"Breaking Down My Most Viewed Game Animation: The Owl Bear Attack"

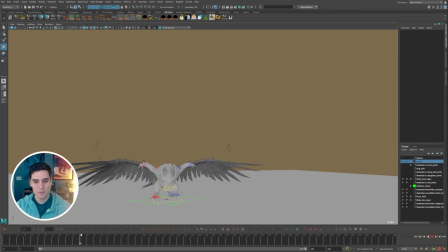253s
Again, the wing flaps were something that I just grabbed and kind of reworked for this specific animation. So I decided to just cut it right when the bird starts to leap off the ground.
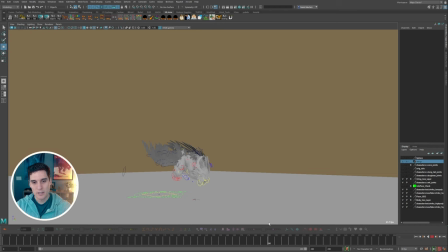265s
And then basically this section on the descent, so basically the drop down and then the sort of like tuck into the dive section. And it's actually funny because cutting an entire middle section of animation out,
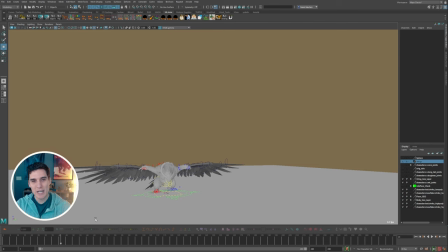278s
I thought people would notice or wonder why the animation just stopped right after the reveal. And then in my reel, it just appears up in the air. But no one really noticed. No one knew really what this animation exactly looked like unless you fought against this creature in Dauntless.
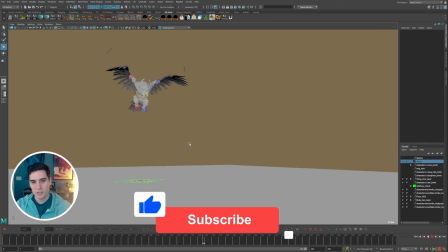296s
Then you would obviously see this whole section here. but again it's good rule of thumb to really include your best work in your demo reel so that's kind of what I wanted to do here so I just cut that whole section out and so we have the
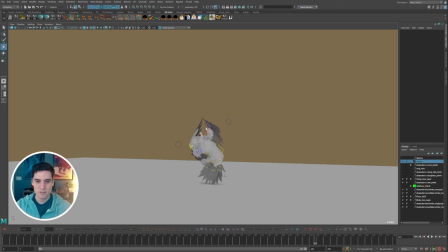310s
the 180 out of here and I've gotten a few questions just about the wings in general on this creature and how I approached animating these so
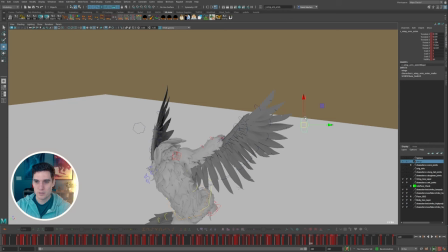320s
if I come in here I forget what control it's on somewhere
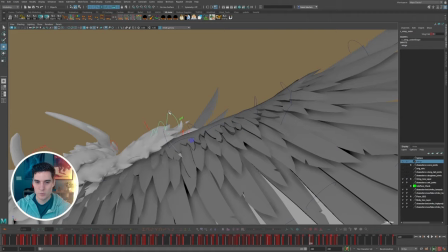325s
I'll find it eventually it might be on there we go this little sort of wing
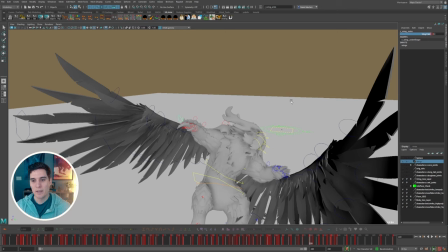331s
control this is a wing fold control which is how I was able to animate the sort of quick reveal
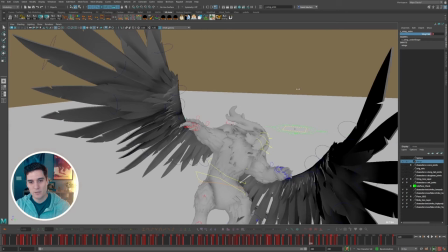339s
on the beginning of the animation so we have this fold option so all
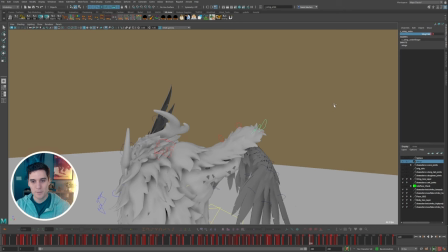344s
the way out the wings are going to be spread bring it to one the wings are going to be kind of tucked behind the arm there so So obviously,
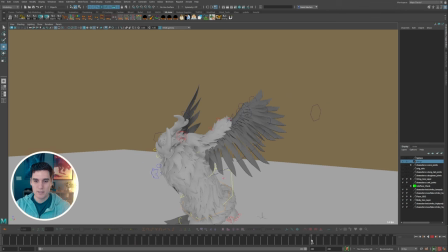353s
I had to animate this for the wings tucking back under the arms, so kind of using the wings to motivate the 180 and then quickly tucking those back in.
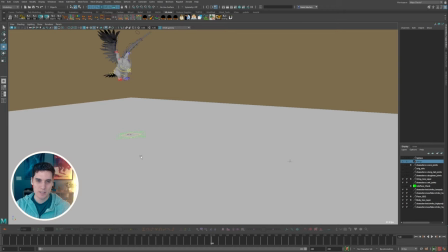366s
And then at the beginning section,
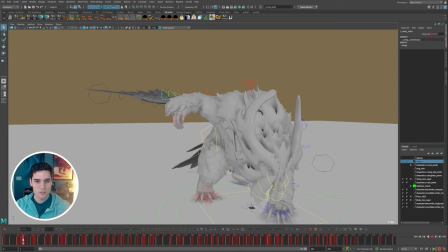369s
really animated the wing fold controls to open them up quickly, kind of get a really big snap.
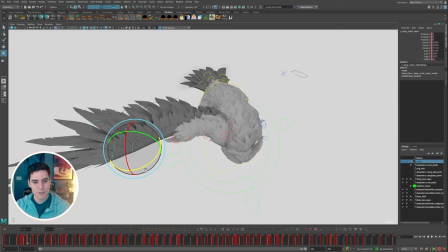376s
And then everything else was animated just on these feather controls. So we had these feather controls that can kind of control, you know, an entire clump here.
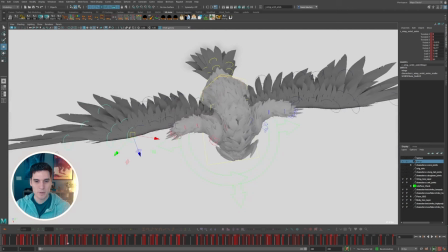387s
So I would definitely use those. I think I probably did maybe a little bit of translation on some of these for the snap. And then I would go in and actually animate the sort of overlap on the wings coming out.
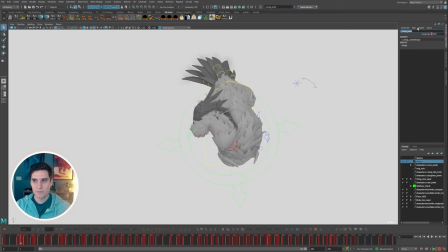401s
So it was a combination of using this wing fold attribute to open and close the wings.
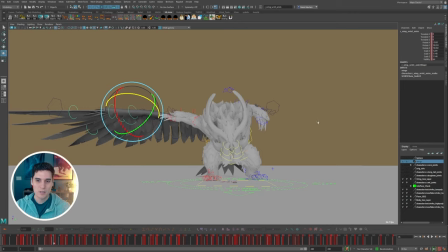409s
and then going in here and actually animating the separate individual
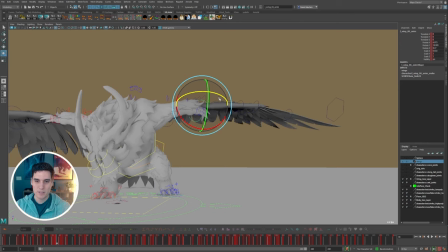414s
feather controls to get the overlap working same on here so you can see i have like the the feathers kind of dragging behind so the tip kind of reveals itself first pops out and then you can see the feather these back feathers
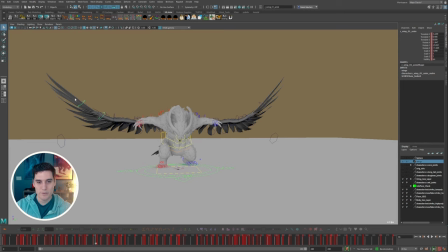428s
kind of overlapping in and settling there and then again just animating sort of tips of the wings to get this kind of reversal shape on the wings during this this push off here and
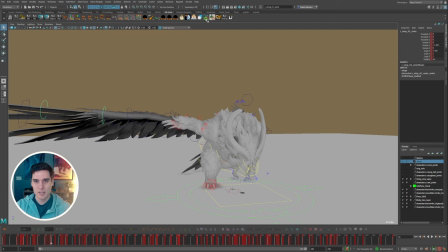447s
this is something where when i animated this i actually didn't know about the
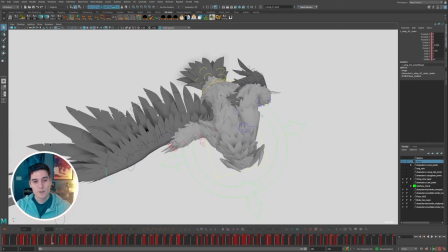453s
lm spring tool or the overlapper tool which would actually really come in handy
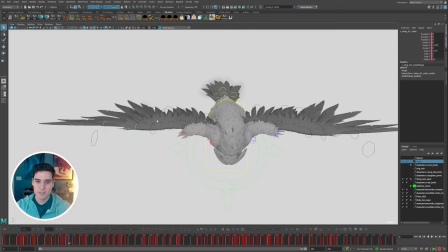457s
for animating the individual wings here and getting the overlap
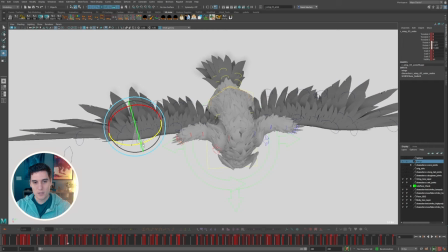462s
working on this reveal because it's definitely pretty tedious work to go in here on the individual
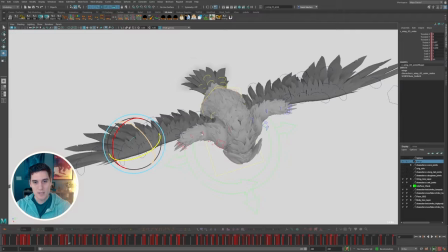468s
feather clumps here and animate those so using something like elm spring
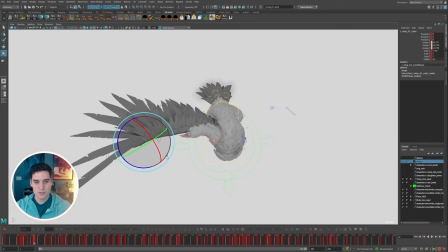473s
or overlapper could help to get some nice overlap in there quickly and then
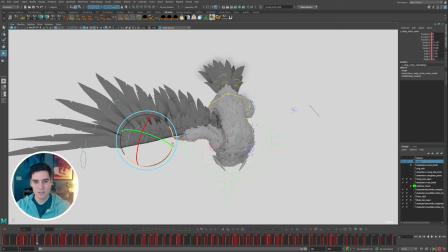477s
something like with these large controls here these were something that probably wouldn't use overlapper for those i would just hand animate those and then probably utilize it a bit more on these inner wing controls the sort of feather controls
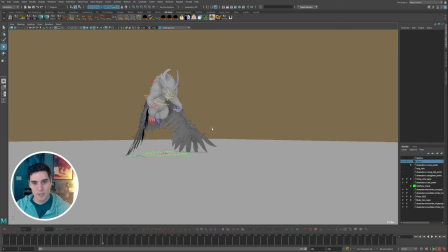493s
for this here so another thing to kind of point out in this shot that i remember having
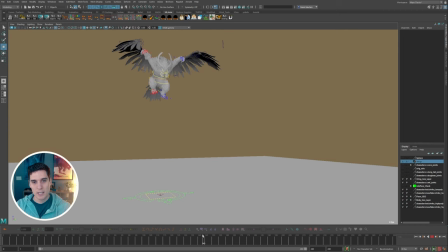498s
quite a bit of trouble with of getting the feeling right was definitely this
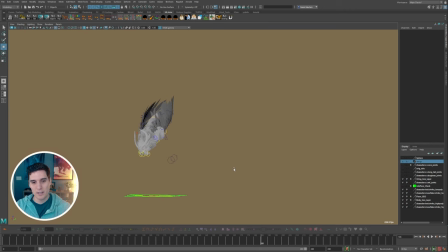504s
whole section right here the kind of flap down the up and then tucking the wings in and then finding a dive bomb pose that worked i remember i worked on
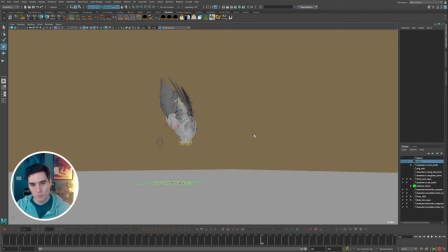514s
a lot of iterations on this one specific pose was to try to get something that looked cool, that worked, that felt like an actual kind of dive bomb to the ground. So this was something that I did quite a bit of iteration on,
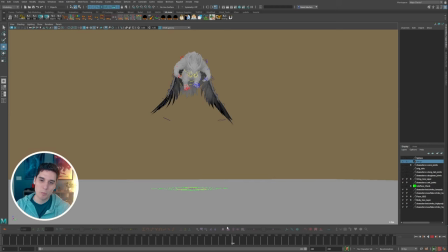531s
especially this sort of flap into the wings actually tucking back behind the owlbear. So figuring out a nice flow for the wings.
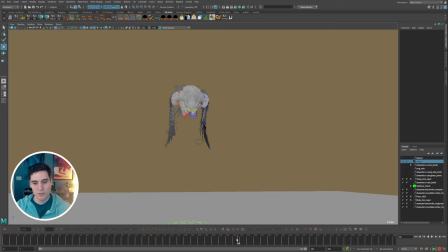544s
And it ended up being a lot of basically like kind of frame by framing the wings through here to make sure they followed a decent arc through this whole section if i look like at this view kind of just tracing you know a tip of the feather trying to make sure it followed
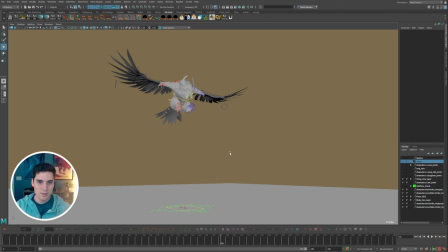559s
at least a decent arc as it tucked behind the owlbear and then obviously with game animation you're looking at it from every single angle so
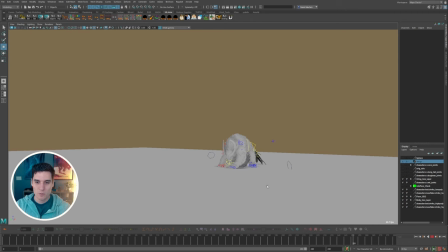568s
you want to make sure that you're at least getting a decent path through as many angles as you can and I remember the 180 coming out was really tricky too just making sure it felt motivated by the wings so it felt like the owlbear was doing this
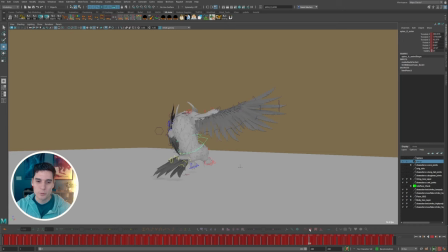585s
180 intentionally again to face the players that just kind of did that dive bomb attack through so kind of 180ing out and there's actually I animated two versions of this exit which typically in game animations you'll probably do stuff like this where you might have multiple exits out
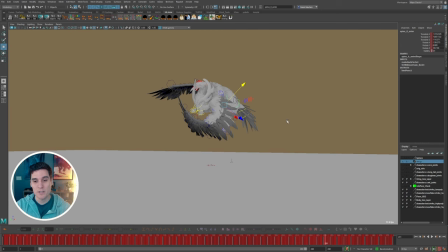603s
of one single attack to fit different situations during gameplay. So in this case, it made sense for the owlbear to do a 180 out because this attack is going straight at players.
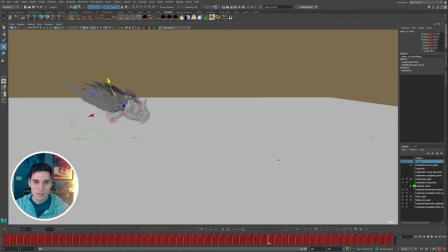615s
It's just sliding across the ground. So you can imagine it almost being like a clothesline type of attack.
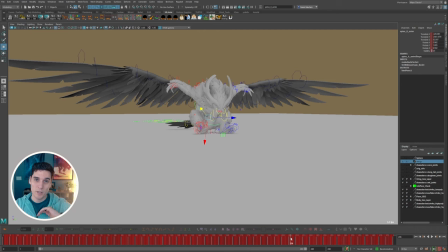621s
So it's just tracking the players with its claws out just dive bombing straight toward them so usually it would end up going past players so just hit them
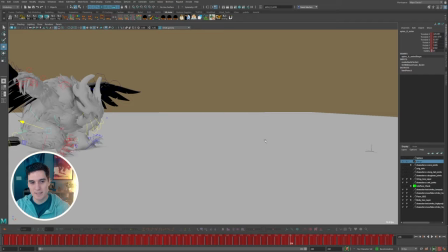631s
and keep on flying so knowing that it made sense that for the most
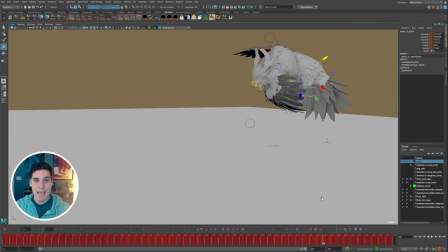636s
part it would want to 180 out to face the players that
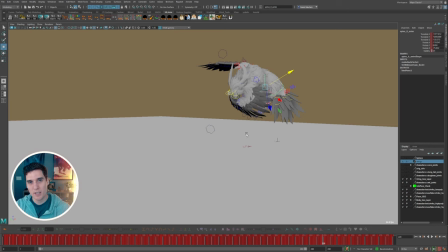641s
just passed because you want to try to think of the actual you know personality you want to give these creatures thought process so doing things like this can really show more thought process in a character like this during gameplay so
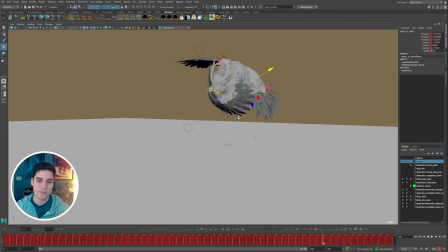654s
we know this attack is probably going to just hit players and then continue going at least for a little bit so it would feel a little weird if the owlbear passed players and then when it exited out of the attack it just faced the same direction it started in it just made a
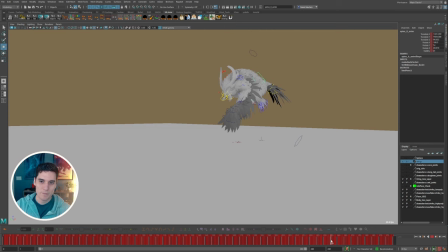670s
bit more sense for it to immediately 180 out to stay engaged with the players it was fighting and just try to keep you know
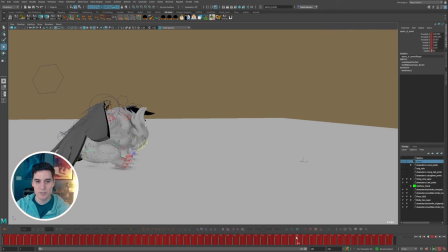678s
eye contact on them at all times so we had two versions this was the version i think is is used in gameplay most of the time.